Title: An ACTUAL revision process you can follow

A little different kind of intro here today, huh? It's really hard for us to look back at our work and like kind of find the lessons. This video you're about to watch is about self-revision. Also, um, just so you guys are aware, for those of you who are keeping up with these videos, you're supposed to watch these in a certain order. And so if you watch them out of order, it's not really going to make sense. Don't know if that's like the best thing for YouTube, but if you do want to watch this whole Nike thing, it's a video editing course. I try to give it context so you can watch it out of order but sometimes it doesn't work like that so yeah let's get into the video
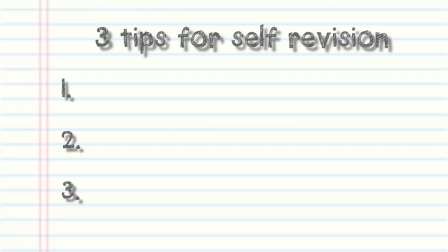[0:36]
here are my three tips to keep in mind for self-revision well like three and a half there's a two-parter so here we go number one is emotion this is the most powerful tool when storytelling in all of my years of editing and even from the mind of one of the greatest
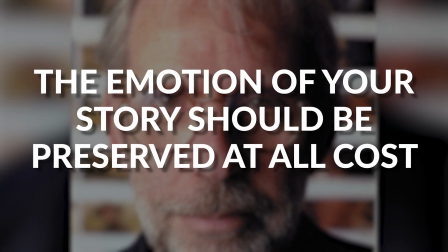[0:48]
editors on the planet walter merch the emotion of your story should be preserved at all costs preserving the emotion in your cut results in a better understanding of the story.
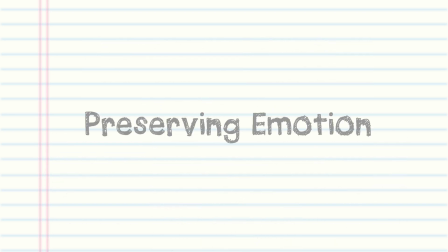[0:57]
If you can properly preserve the correct emotion in a piece of content, whether it's film, commercial, or social media, the audience is subconsciously willing to forgive any other problems or inconsistencies in that piece of content,
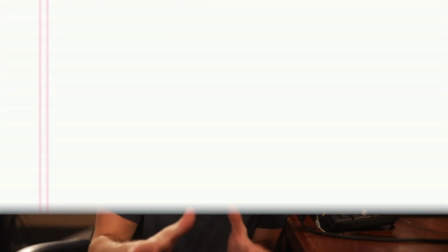[1:08]
including the next two important tips I'm going to give you. Tip number two when self-revising is to keep your story in mind.
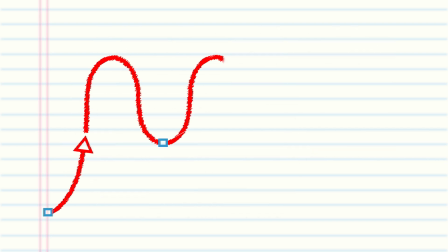[1:13]
You need to have a clear three-act structure. The three-act structure is a classic plot structure used by every single film, TV show, commercial, and even TikTok.
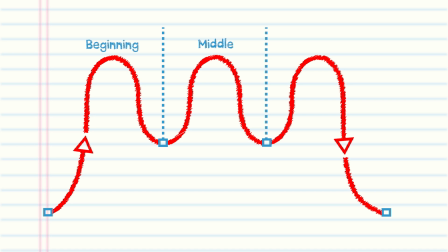[1:21]
Every single piece of content has a beginning, a middle, and an end, also known as Act 1, 2, and 3. You can verify that you have a clear beginning, middle, and end by using the three-act structure. In Act 1, is there a clear question for our hero to answer?
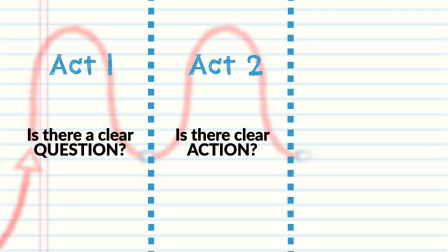[1:35]
Yes or no. In Act 2, is our hero doing something about the question? Yes or no. In Act 3, has our hero answered the question?
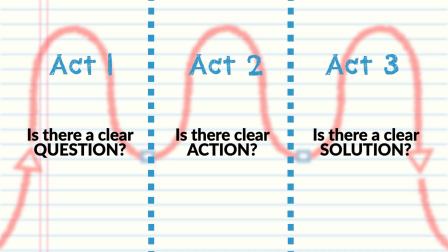[1:41]
Yes or no. If you answered no to any of those, go back and switch out and trim up shots so that it's clear. And not Not clear to our character, but clear to you, the editor. In Act 1, we show our hero questioning his abilities. Can I do this? In this case, the question is asked internally. And as the editor, we show this in 5 shots.
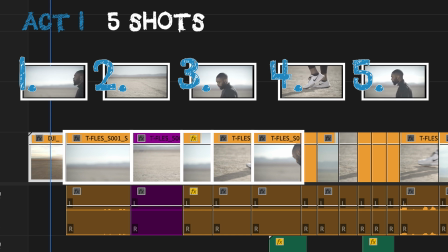[1:58]
He checks the track, checks his shoes, and literally nods to himself. By nodding yes, we can validate as the editor that a question was asked.
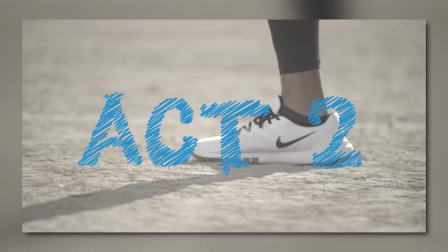[2:06]
In Act 2, our hero attempts to answer himself by warming up. We show this in 8 shots.
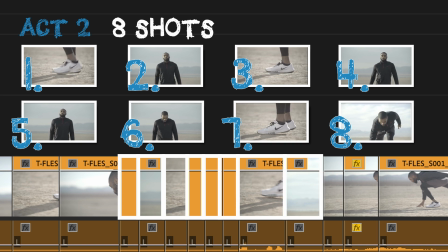[2:11]
He stretches, he jumps in place, he swipes his foot, and he gets into his starting position. In Act 3, our hero has answered the question, I did it.
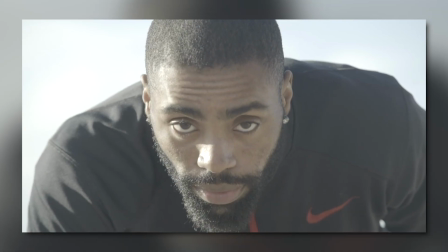[2:18]
We show this in one shot. He looks up at the camera and smiles. He is confident he can do this.
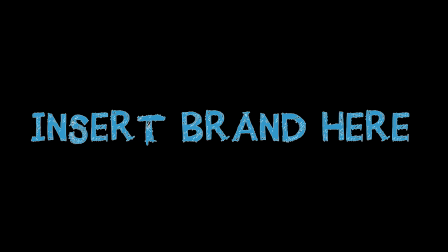[2:23]
And here's the sweetener. Why was he able to do that? Because Nike. The third thing to keep in mind when self-revising is your pacing.
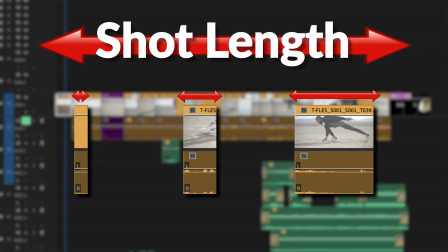[2:30]
Pacing happens within the length of each shot. By determining the length of each shot, the editor is able to guide the viewer's emotional response to any scene.
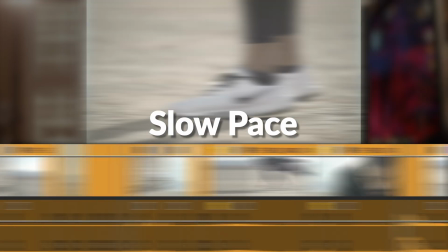[2:38]
For example, very quick cuts suggest excitement or intensity. On the other hand, slower paced cuts are more thoughtful and relaxed.
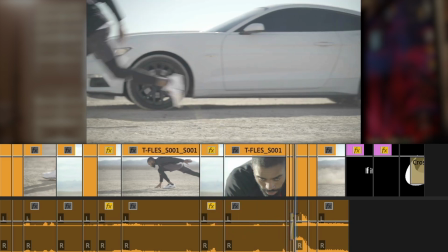[2:44]
Where would a close-up be most powerful? Where would a wide shot be most powerful? And which shots provide the most exposition or development of character? This is a self-awareness exercise. You need to be aware of the emotional impact of certain shots and be aware of your emotional state as you watch your cut.
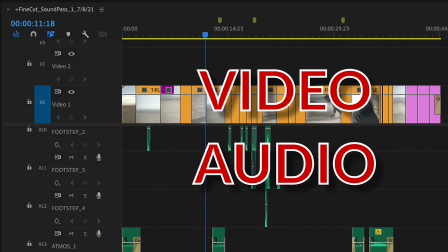[2:57]
On top of visual information, audible information is just as important. How can the sounds around our character be used to move the story forward, or used to transition from one shot to the next? For example, in comedy and horror films, a lot of these audible cues are based on the elements of surprise. How can you use audio to move the story forward?
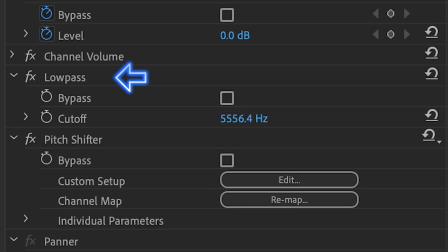[3:14]
An example of this would be using a low-pass filter on the sound of the car as we looked at the tracks on the ground.
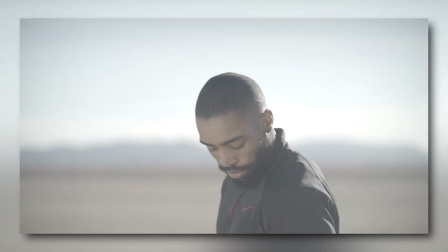[3:18]
We immediately answer the question of the tracks, and simultaneously, we don't give the audience a chance to ruin the surprise.
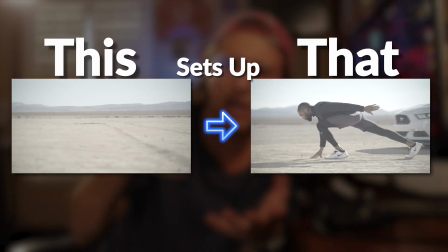[3:24]
This subconsciously plants a seed in the viewer's brain that will come to fruition at the end of the commercial when the car pulls up. Whenever you have an opportunity to add to the overall story, both visually and audibly, do it.
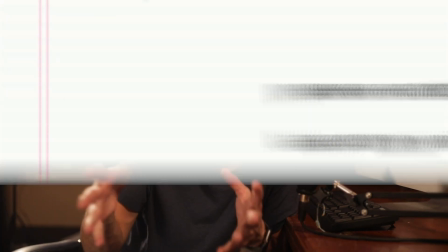[3:35]
That's where you place your creativity. Now, this part is three and a half because pacing and rhythm kind of go hand in hand.
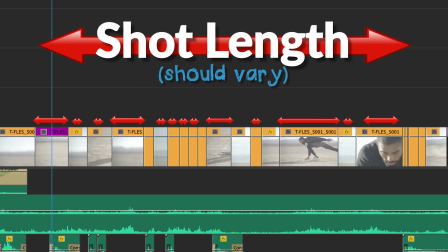[3:40]
In order for you to have rhythm in your cut, the length of the shots should vary. The audience is smart and they're able to sense abrupt transitions, audio pops, and even poor framing. Editing should appear seamless. So when something sticks out, it brings down the video as a whole. One of the best ways to judge rhythm is through intuition. And your intuition to judge rhythm comes with time. But some things to keep in mind as you're correcting for proper rhythm is to ask yourself, where does it feel slow?
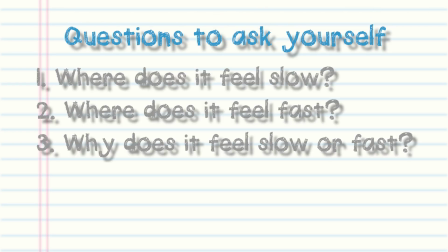[4:02]
Where does it feel fast? Why does it feel slow or fast?